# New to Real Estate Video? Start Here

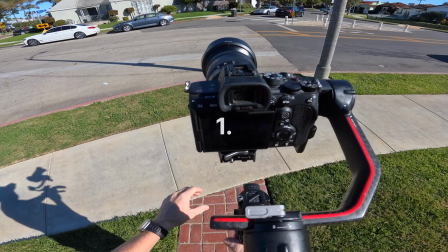0s
So right now I'm at 2/50th, 1/250th shutter speed.
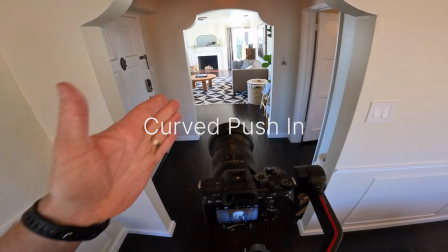If you've been wanting to learn how to shoot real estate videos but aren't sure what shots to get or what camera settings to use, then this video is for you. I'm gonna walk through an entire house and show you the exact shots and settings I get as I'm shooting, so you can just copy exactly what I do and start making killer real estate videos that clients will love.
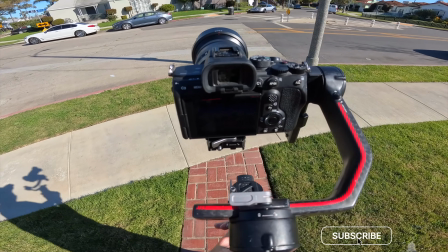29s
And be sure to watch to the end to see the final video edit, so let's go. So I gotta raise the aperture when I'm outside, because if you don't, it's gonna be too blown out.
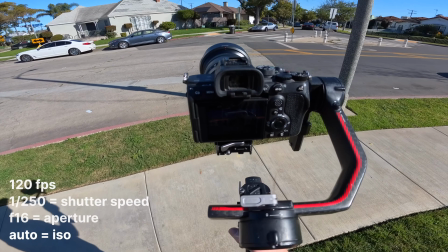38s
So right now I'm at 2/50th, 1/250th shutter speed, f/16, and my ISO is set to auto.
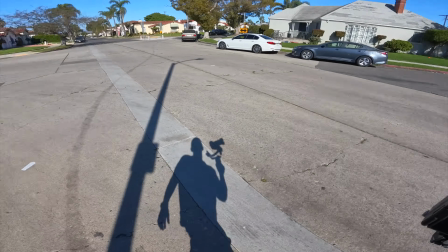45s
Right now it's showing 320. And I'm just gonna do a straight push in.
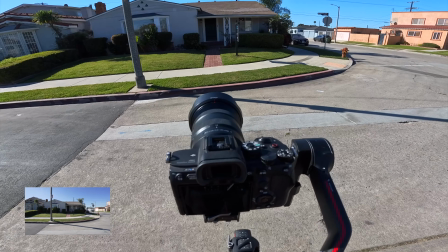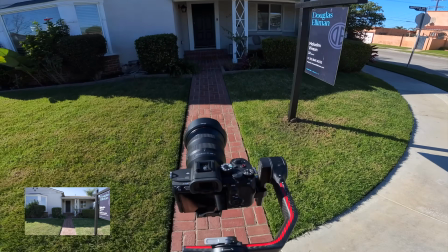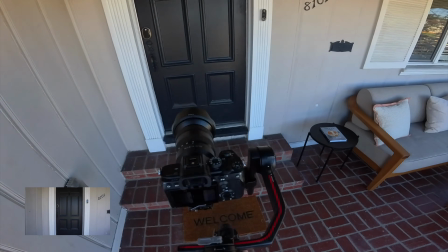64s
All the way to the front door.
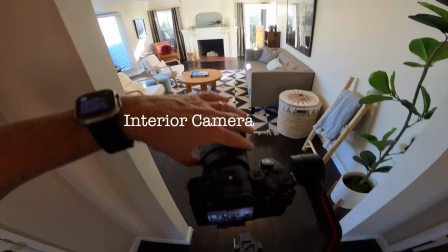68s
So I would say that this is my grand entrance shot.
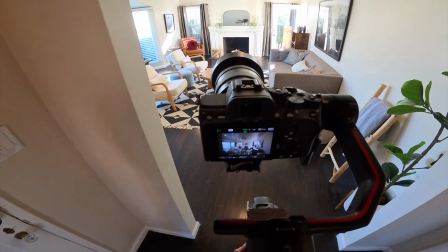75s
And let's see, I'm change my settings. 2/50th, f/3.2, and yeah, that's it.
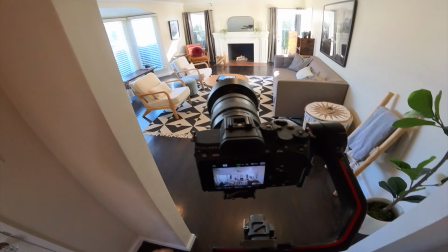83s
So I'm gonna try to get the longest walk that I can. I'm gonna start from back here.
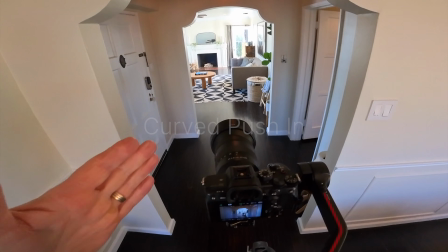90s
And I'm gonna do like a curved push in.
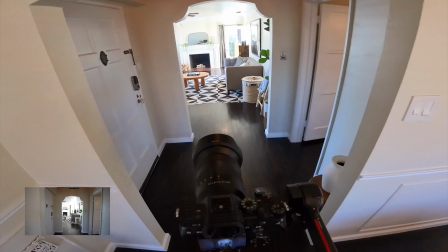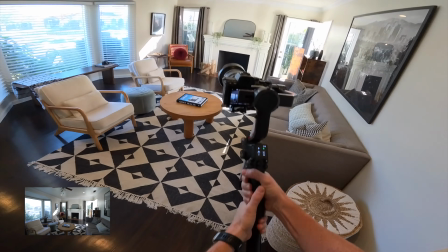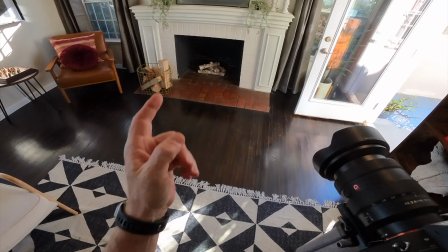104s
And I'll get a detail shot of this,
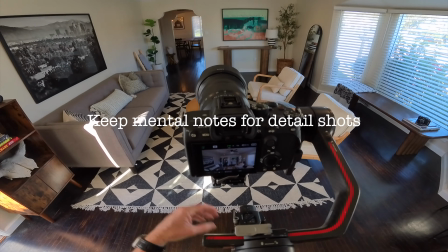106s
but I think I'd like to get a second shot going the opposite direction so we can see both sides of the room.
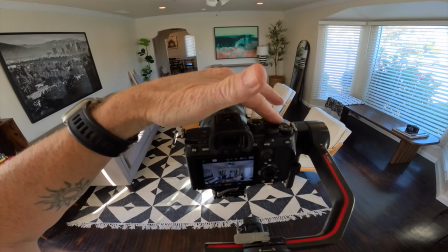113s
It also kind of reveals the room behind us as well. Just doing a side-to-side motion.
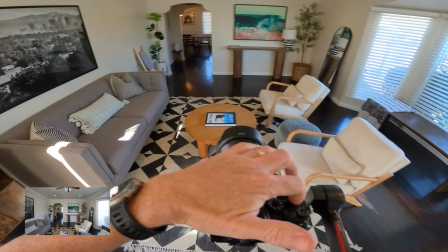125s
And that's it.
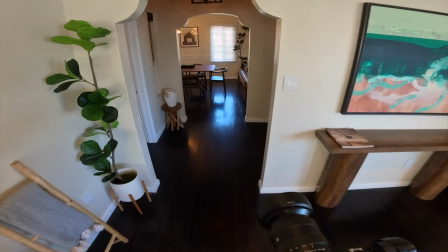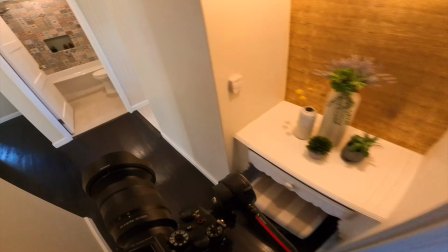130s
Let's see. I think I'll do a detail shot of that.
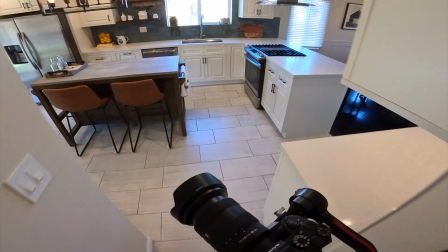136s
So I gotta kind of make a mental note of all this.
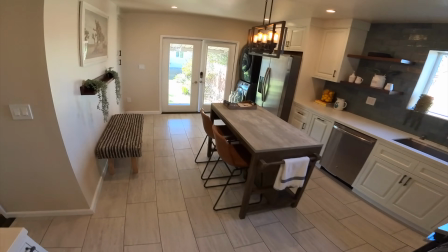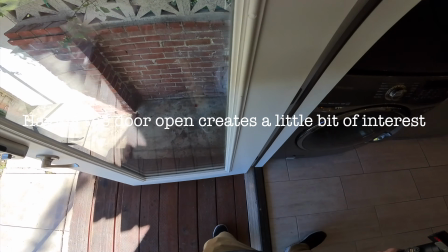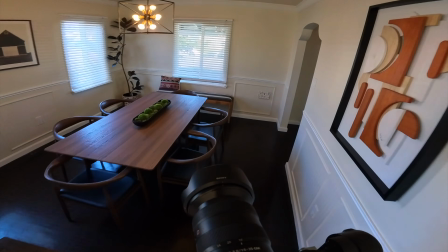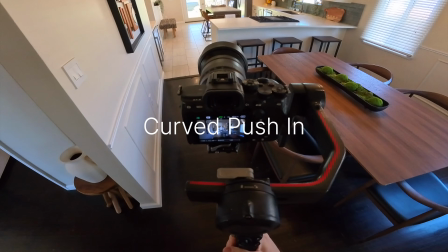155s
Same thing with this. I'm just gonna do a curved push in for the kitchen.
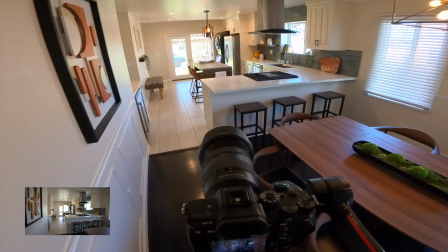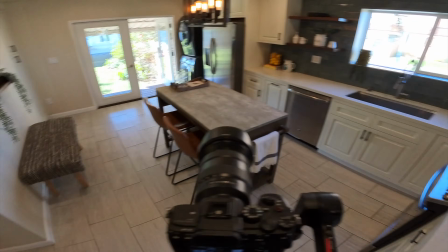165s
Cool. All right, so some things I wanna keep in mind. Maybe a detail shot of the faucet,
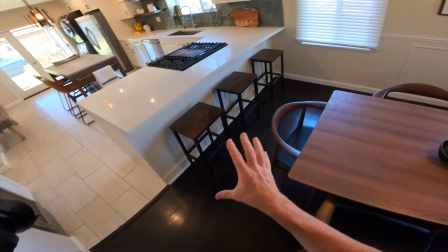173s
something showing the chairs so that it's obvious to the viewer that this is bench seating right here.
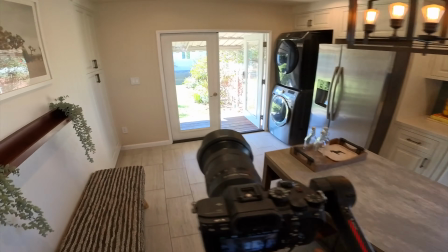179s
And then we wanna get that. And then I also wanna do the same thing over here where I'm getting the opposite side.
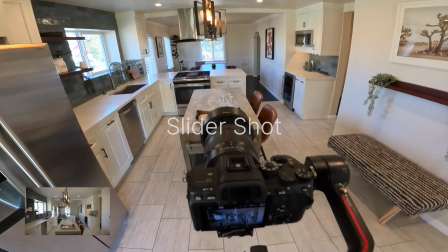185s
I might not use all of these shots, but I'm just gonna take them and then see what looks good in the edit.
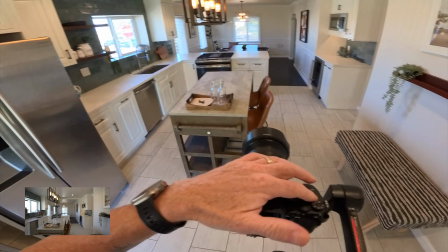194s
Side to side movement. And that's it for this room.
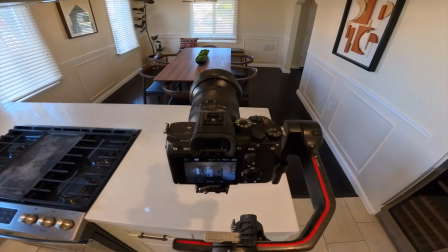200s
This room's a little challenging right here because it's a tight space. I guess I could, you know, maybe walk into this room.
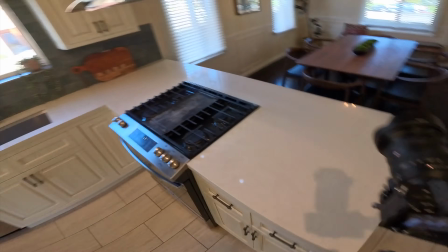207s
But I've done that a bunch of times already, or I've done it a couple times already. I don't know if it's gonna be repetitive.
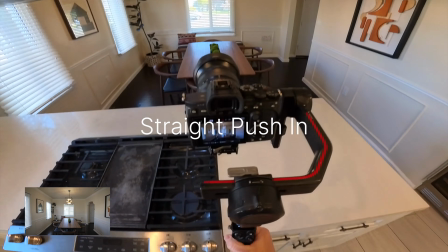212s
So I'm gonna see if I can just walk straight toward the room.
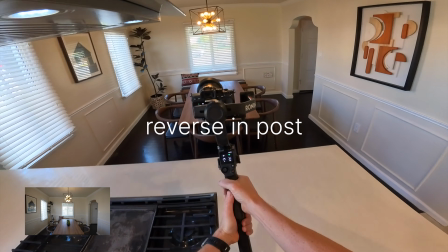218s
And then edit that in post. I'm gonna do it a couple times.
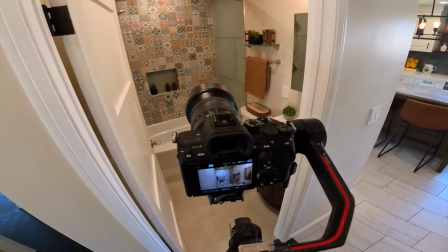223s
And then I might reverse that in post. A lot of times I would say, you know, if you got a really tiny bathroom, might skip it.
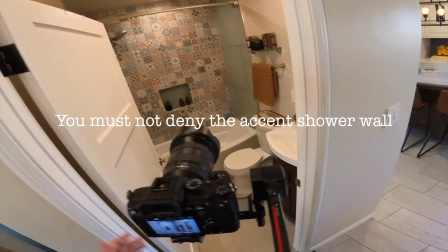230s
But I mean, look how this bathroom looks. It looks kind of amazing. It's very eclectic looking.
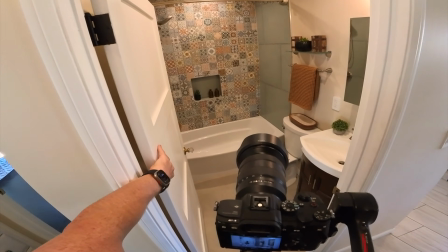235s
And I wanna make sure that we highlight that because I think that's an important selling feature.
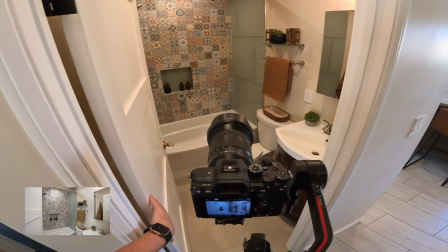242s
So I'm just gonna do a straight push in.
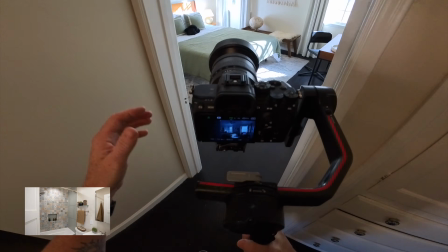247s
And I'm gonna do the same thing in this room.
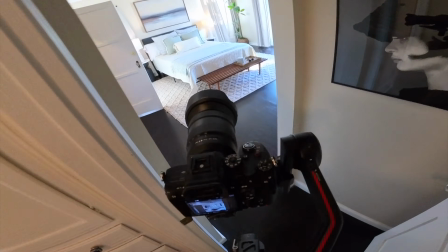265s
Hold on.
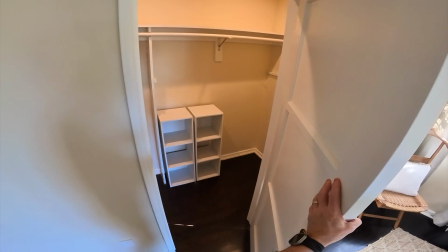269s
So that's a walk-in closet. It's nice, but I don't think for the video it's necessary.
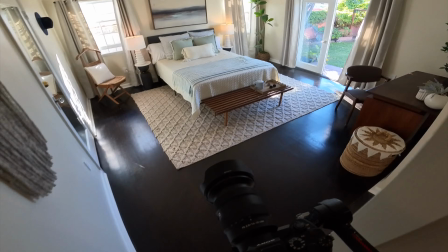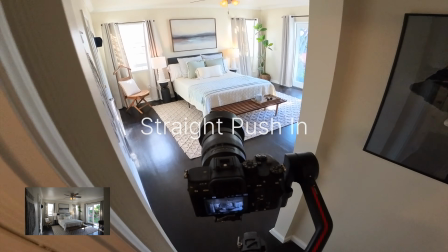279s
Another straight push in.
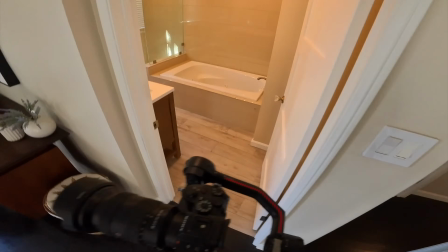285s
Cool. And then we have a pretty cool main bathroom here.
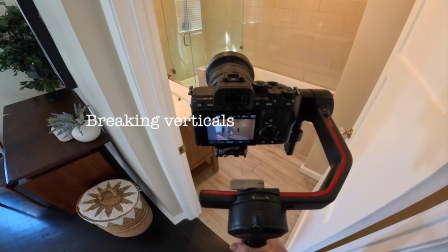291s
So I'm going to tilt my camera down just a little bit, just so I can actually see it. I want to see that tub.
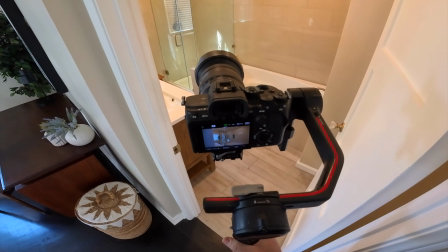298s
If I have it, my camera, if I have my vertical straight, I don't really see the tub unless I get down really low like this.
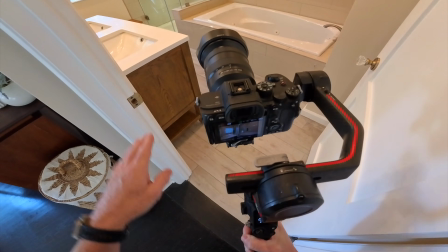304s
And if I do that, then I feel like I'm kind of at a low angle to the sink. It feels like, you know, miniature height, and I want to be up here so I can see things a little bit better.
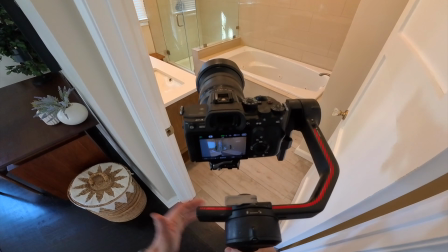313s
So it's okay if you break vertical sometimes, and that's what I'm going to do here.
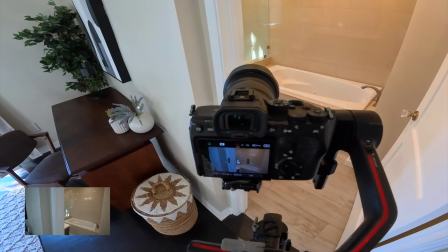320s
And I'm just going to angle in and turn as I go in the room.
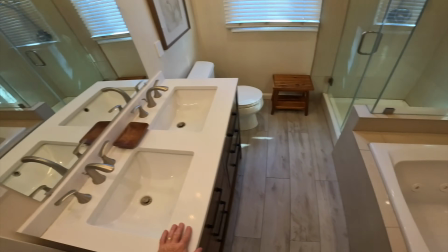325s
Then I'm trying to look to see if there's any fixtures here that look like we could do a detail shot.
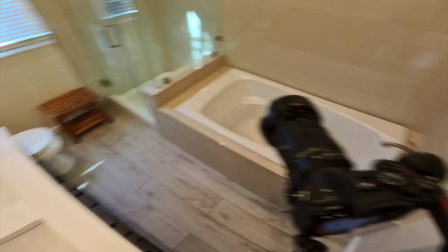333s
I might try to get a detail shot of this. You have to be really careful, because if it's not super legit and perfect, it's gonna show up and it won't look good.
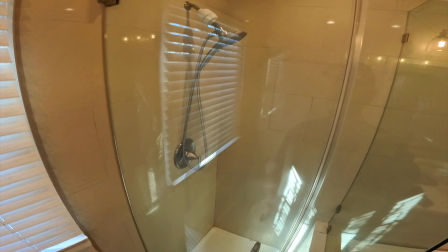342s
So we don't wanna have any hard water or anything like that. Oops.
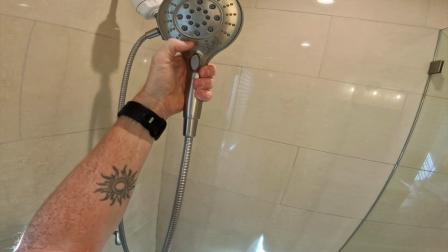348s
And this almost looks like it's brand new, but not quite. That hard water is definitely gonna show up, and I don't wanna do that.
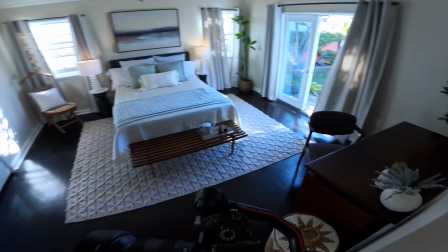357s
So I might not do any shots in here. I do like this.
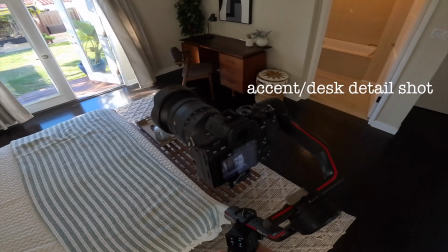363s
I want to showcase this. Oh, I like that too. So I'll probably get another shot in here, more of a detail shot,
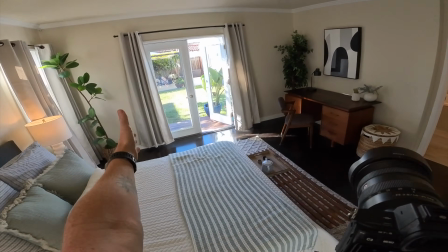372s
one of the desk and then one of the view outside, but I'll leave those for the longer lens.
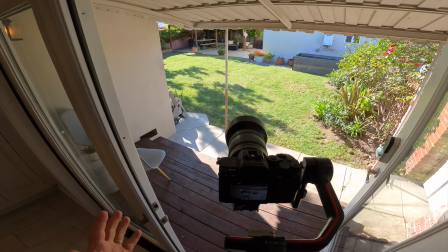379s
And then here, normally I would try to get a shot just like walking out so we see how we get from the inside to the outside.
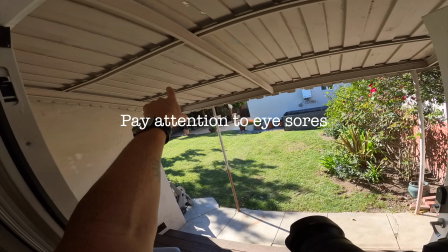386s
The only thing that I'm not digging though is like, you can see up here, there's not a lot of rust, but like the paint's peeling and stuff like that.
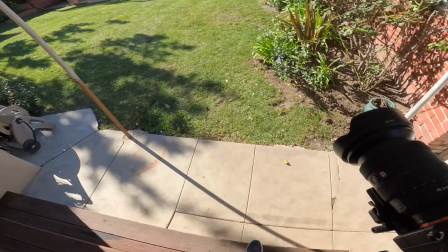393s
And that's not something I want to highlight. So I think what I'm going to do is I'm just going to start from outside and get a long straight shot.
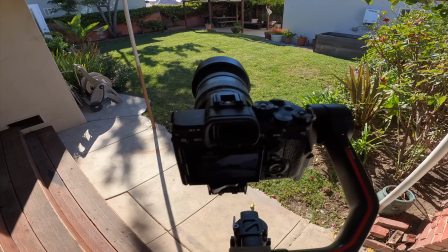401s
And again, when I get outside, we gotta change our settings.
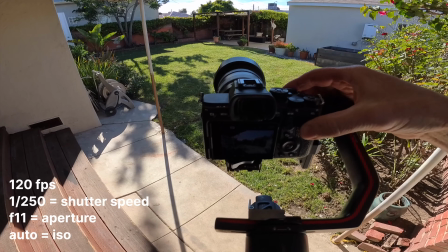406s
So I gotta up my aperture so that my shot's not blowing out. So I'm gonna go to F11, I think will probably be okay.
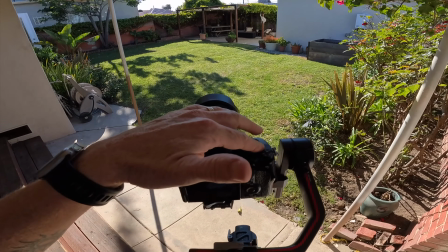419s
And I'm just gonna do a straight push in to the backyard.
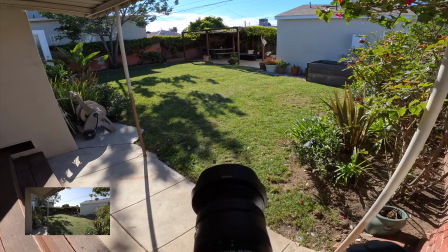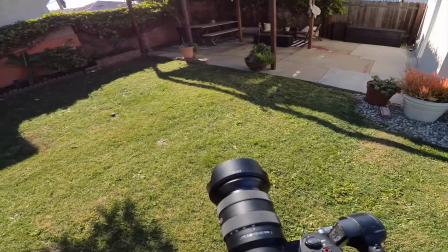429s
Cool. And let's see. So these I'll just save for detail shots.
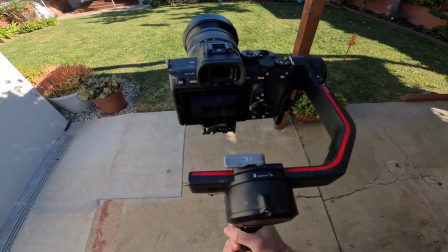436s
And then one shot here showing the back of the house.
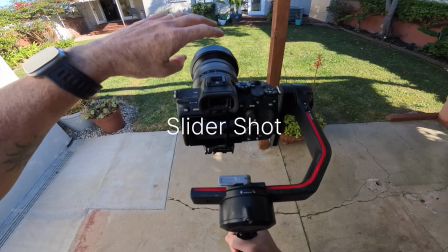440s
And I'll use that post as something it sort of just gives us a reference as to where we're standing.
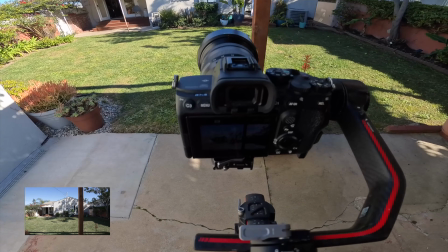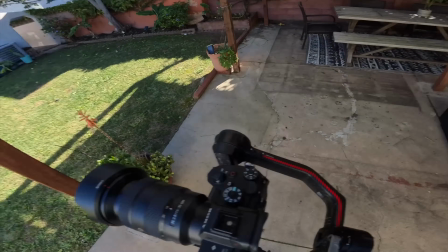451s
Okay, cool. So when we get out here to do detail shots, I'll show a detail shot of this.
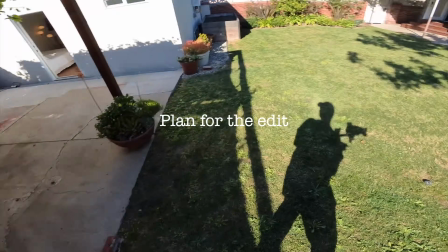457s
I may try to do a detail shot going in this direction so we see that,
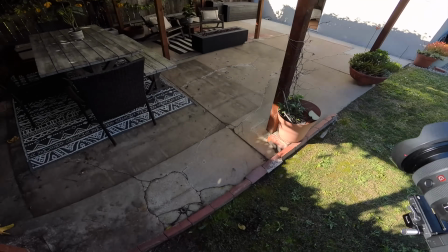462s
but we also allude to the ADU, and that will lead us into the next shot going into the ADU.
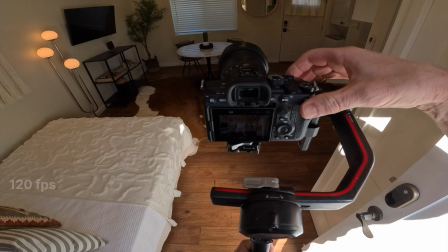468s
And so I'm gonna have to change my settings again. It's my F7.
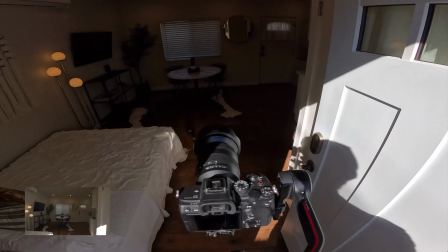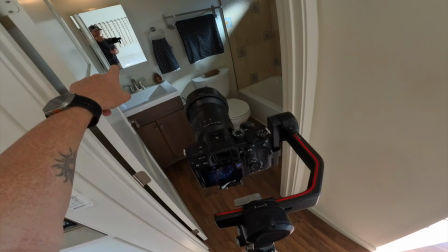480s
So we have the mirror right there, and I don't want to see myself in the shot.
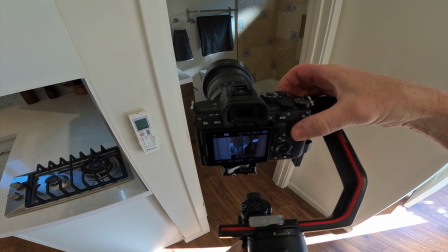484s
I'm gonna bring my exposure down, my f-stop down, so my ISO isn't up so high.
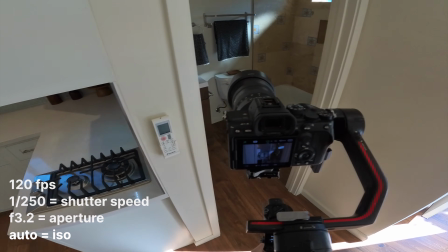490s
If I left it at f7, right now my ISO is at about 1600, which is fine, but I want to try to clean it up as much as possible.
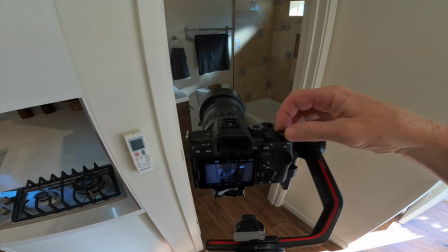497s
So I might as well go to something like f3.2. And that will bring me down to ISO 400.
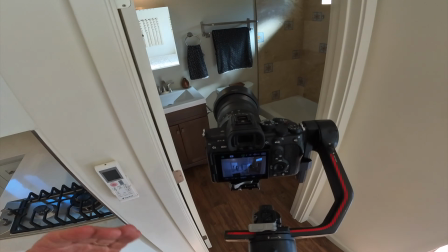506s
And so the way I try to avoid, or the way I can avoid getting myself in the shot, is to just sort of allude to the bathroom.